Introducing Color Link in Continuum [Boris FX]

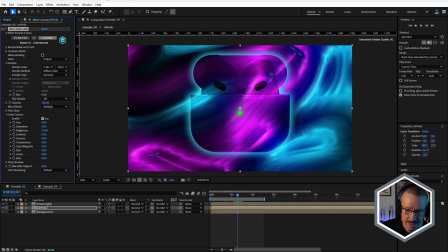16:30 If we bring our blur right down, which actually looks quite good like that, it's kind of the illusion's, you know, somewhat ruined by it being obviously the same background that's comped on top.
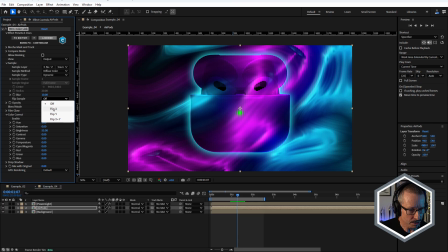16:47 So this is where Flip really works. I'm going to choose Flip X. Aha. What about Flip Y? That's pretty good too. So obviously it's very strong.
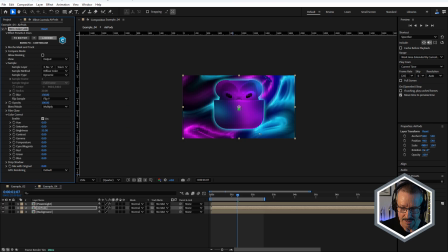17:00 I'll bring that back down like that. And we've got, you know, quite an interesting integration in there.
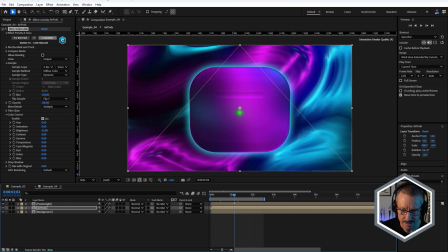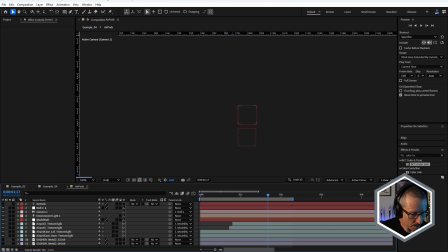17:14 Inside the AirPod comp, I've also got some text. I'm just going to turn that on.
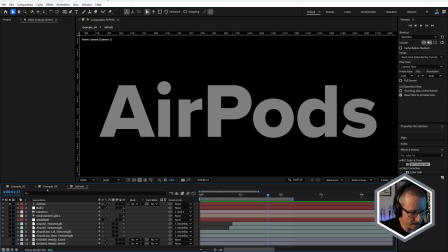17:20 And just some light gray text in there. You can see how that affects the text as well.
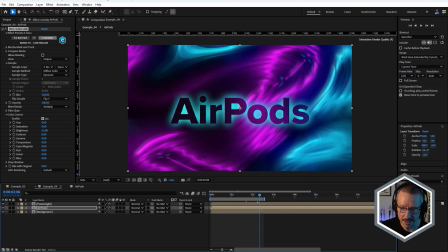17:27 Okay, so you can use it with models, use it with text. A really quick way to integrate text and models into backgrounds.
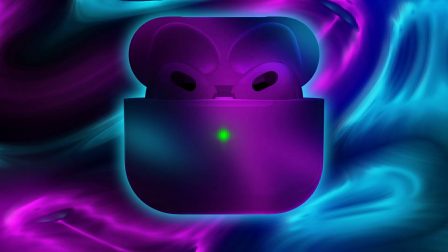17:37 Bring that blur down a bit. That's looking terrific. And of course, we have a drop shadow.
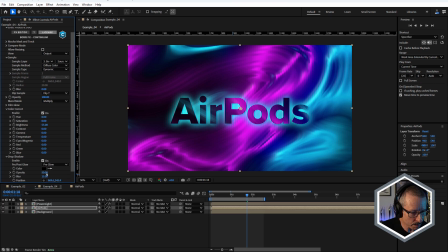17:44 If you wanted to have that just sit up from the background a bit, you could always add a bit of a drop shadow as well. Okay, that's pretty much specifically in there for text. All right, so hopefully that's given you a good idea about how you can use Color Link to save time and get creative when combining your layers together.
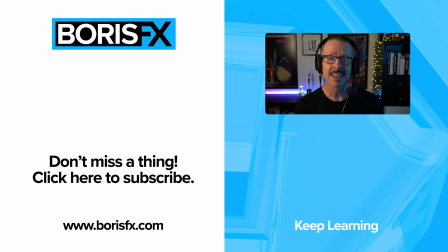18:04 To learn more about Continuum 2024.5 and Color Link, visit borisfx.com, where you can also download a free trial version. For now, this is John. I'll see you in the next tutorial.